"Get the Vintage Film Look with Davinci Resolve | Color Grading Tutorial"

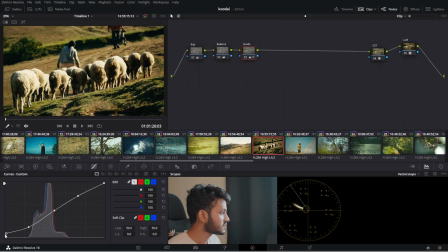495s
And I'll also pull up the absolute shadows so it's not as harsh. And I'll also pull down the absolute whites, which does not really exist over here.
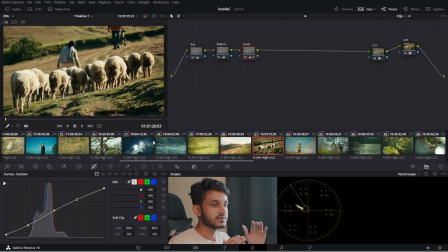507s
So I'll probably pull this down only. Because in film, film footage has a easier, like smoother roll off. Okay. And that looks good. If you want to get in a little bit more, maybe I want the grass to be a little bit yellowish.
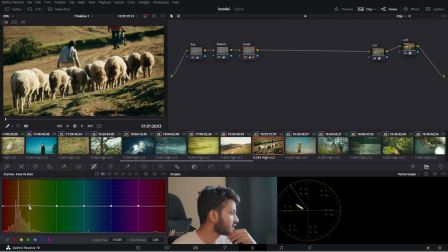526s
I can do that. Maybe a little bit like orangish or a little bit greenish. I can do that from the hue versus hue curve. And I think that looks about well, perfect. And for this particular shot, I would like to get a little bit of, like, you know,
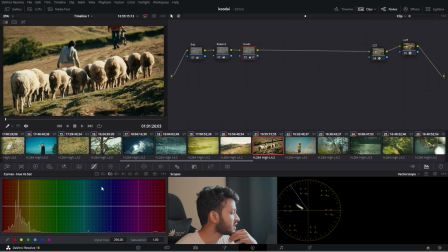545s
the moody greenish look, because there is a lot of green and golden orange in the photo. So to get a moody greenish look, I need to make the green parts a little bit desaturated. And also, this was the luma versus saturation curve.
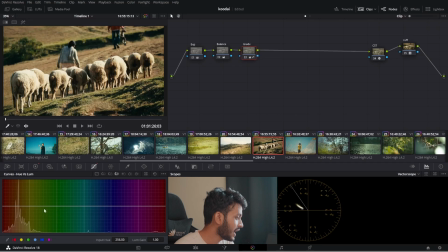564s
I selected the green part and pulled the saturation down. And this is the hue versus luma curve. Luma basically means brightness. So if I pull down the greens, the greenish parts and the yellowish part, you can see. If I pull it down, the yellowish and greenish parts are becoming darker and brighter.
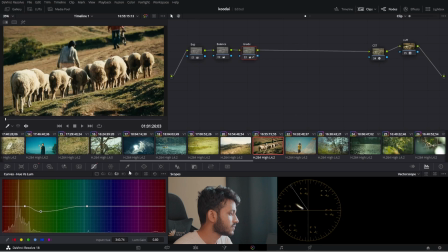584s
So I'll like to keep them a little dark. Something like that. And that looks good for the grade. Alright, perfect. And I'll add a few more things in the exposure.
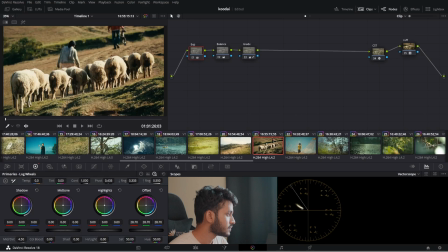598s
I feel like we can add a little bit of midtones, as I'm losing a little bit of detail in midtones. Alright, that looks good. Okay, I'll make another node and I will call it softness.
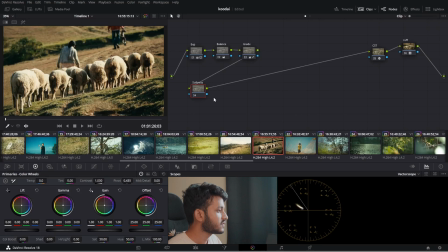616s
So what softness does is basically film, like videos that are shot on films or photos that are shot on films are not like very sharp as digital footage. So we will add some artificial softness. You can basically come on to here. This is called blur. And if you increase the radius, it will become more blurred.
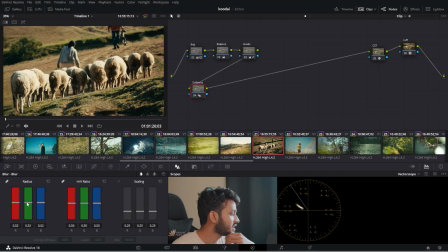636s
If you decrease the radius, it will become more sharp. So I will increase the radius barely, like 0.25. That looks good to my eyes, okay? You might not be able to see it in the YouTube video because YouTube compression fucks everything up.
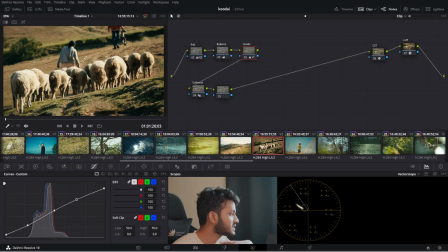650s
But yeah. Okay, so you know what? In the grade, I still don't like how the shadows are a little bit crushed. I think I will lift this and this as well. This gives a little more like a softer image overall.
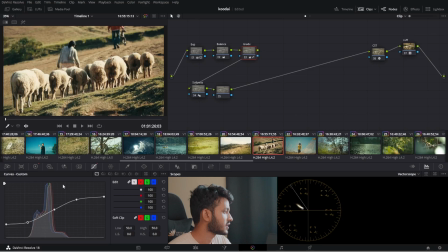669s
Yeah, that looks about right. That looks about right to me. I think maybe pull down the midtones a little bit. Perfect. So to emphasize, and also in like older cameras, you will get a natural vignette around the image.
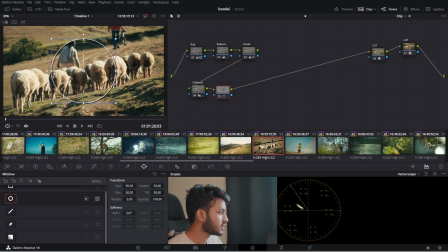685s
So I'll add that with a power window, with a circle. And what I'll do, I'll basically just decrease the brightness. As you can see, there is a circle that I made, and the circle has a softness which is quite high.
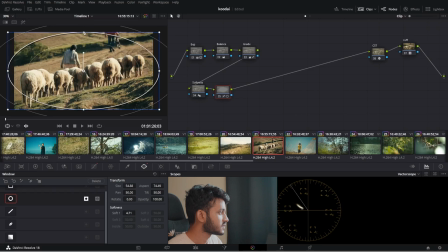703s
So that is something that's gonna impact us. So whatever changes I'm doing, it is getting applied outside the window. Okay, so if I pull it down, as you can see, this is a vignette that is getting created. Now obviously we do not need that much vignette. We're gonna keep it around like something like that. Very subtle.
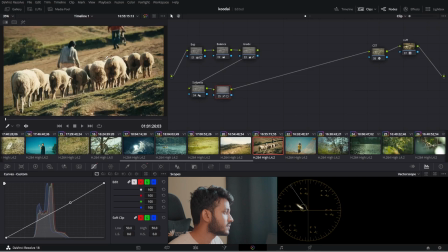723s
Like, you can see if I turn it on and off, but naturally you won't be able to see it much. Alright. So okay, perfect. We got the vignette. I'm gonna name it as VIG. Okay. Sorry about that. Okay.
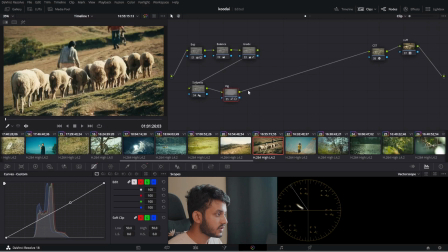743s
VIG, that is done. I will add a parallel node to the vignette. I make all of these exposure power window changes in parallel nodes. What are parallel nodes?
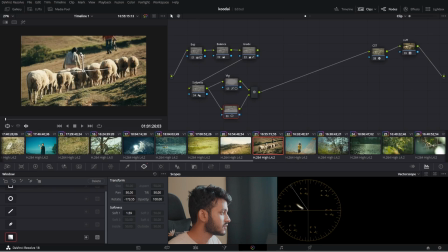754s
How are they different from the normal serial nodes? I will explain in some other video. So I'm adding this gradient over here, and again, this is, you can see how this gradient works. I'll just add a very subtle gradient, and I'll probably just stretch it out even more, okay, to make it really, really soft.
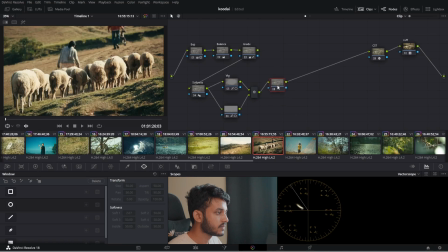774s
That looks good. And after the combine node, I will create a glow node. This will give the like very nostalgic feel to this whole shot.
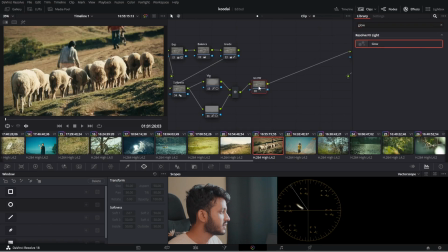788s
There is this effect called glow that we can add, and I will pull the threshold down. As you can see, the brighter parts are getting blown out and a lot softer. So what I like to do, I pull it down a lot, and instead of composite type add, I like to do it soft light.
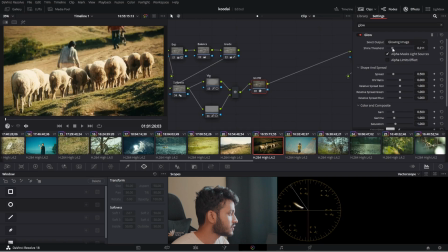807s
Now I can pull it down even more to my liking, wherever I want. Like something like this looks really fine to me.
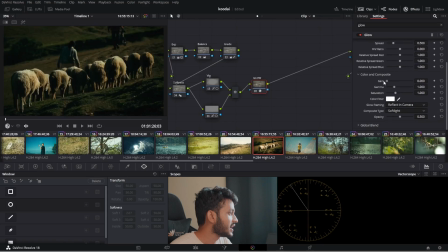817s
And I can also like adjust how much of the gain is affected by this.
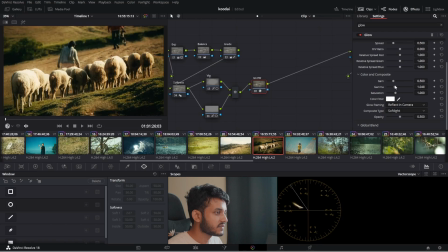825s
I'll just keep it right there. How much of the gamma is affected? I'll probably decrease the saturation. No, I'll just keep it there. I'll increase the gamma a little bit. Something like that.
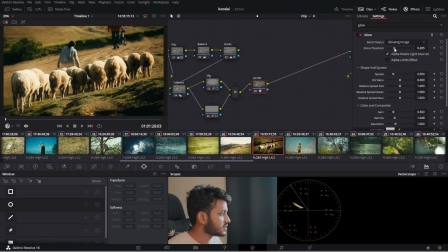839s
That looks good to me. And I'll probably decrease this as well, because I'm losing a lot of information in the background. Alright, that looks good. I can I'll probably keep the opacity where it is.
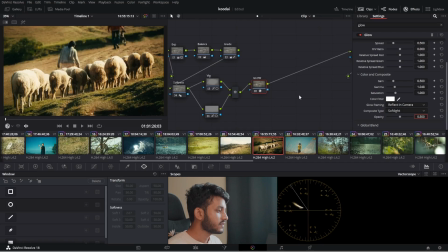853s
It looks good, honestly. Perfect. Okay, now I've got the glow and everything. It already looks quite good. As you can see, this is the before and this is the after. Alright, I'll show you without the CST so you can understand if it was a normal footage, how would it look.
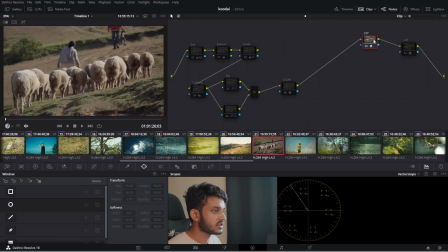874s
I'll get everything off. So this is the Rec 709 footage,
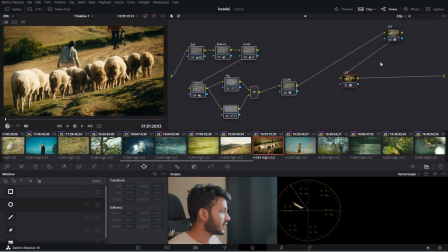882s
and this is the final grade. You can see the difference. Okay. So on top of this, One very important and very significant part of a filmic look is film grain.
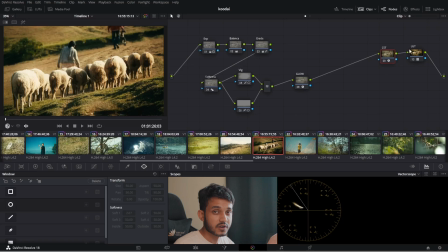902s
We can obviously add film grain if you're using the pro version, the studio version, the paid version of DaVinci.
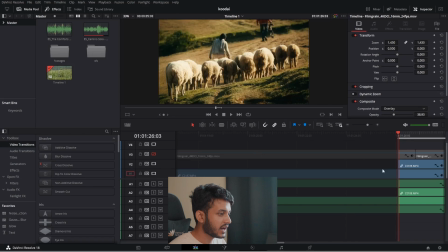909s
I don't currently. So instead what I do is I go and add a film grain overlay.
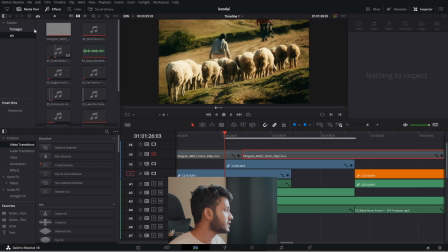918s
That is literally a film grain file. I'll show you if I can. So yeah, the film grain basically looks like this.
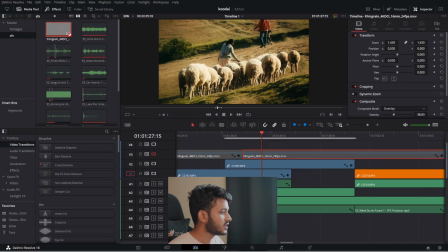924s
This is a literal grain. You add that as an overlay over your footage.
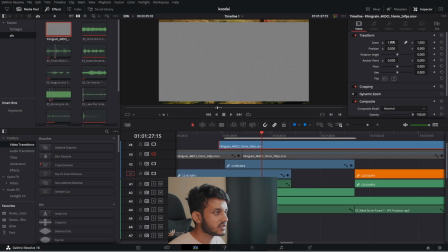929s
Like, this is our footage and we add that overlay. I'll just zoom it in a little bit so it covers the whole footage. Now I'll come down to composite mode, set it to something that you like, whatever you feel like is good.
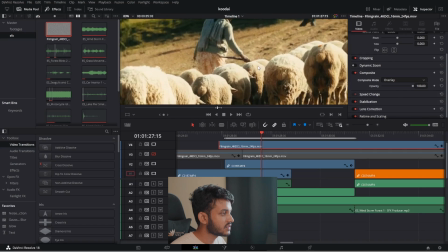942s
I personally like overlay because the grain, you can see the grain around the picture.
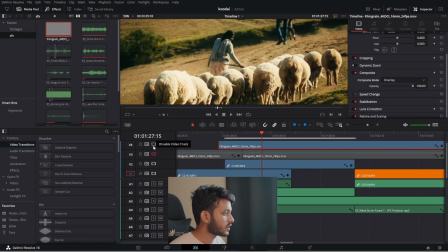951s
Right, I'll turn it on and off. See, this is grain off. Now some parts look a little bit like smudged out, and for those particular parts, if I turn on the grain, it looks even more like filmic, right?
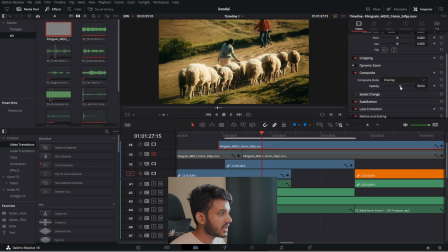966s
Okay, so you can again adjust the opacity if you do not like that much grain.
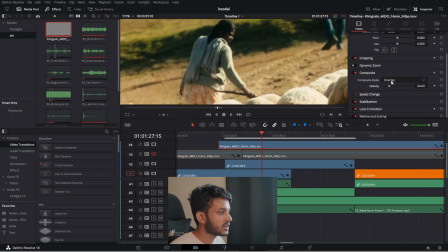970s
You can obviously like zoom in somewhere and see how much of grain you want. I personally keep it around 65 for this particular
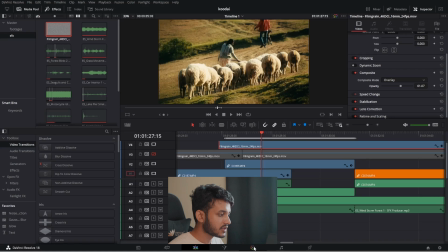980s
60-65 for this particular image, and voila, you sort of have what we wanted.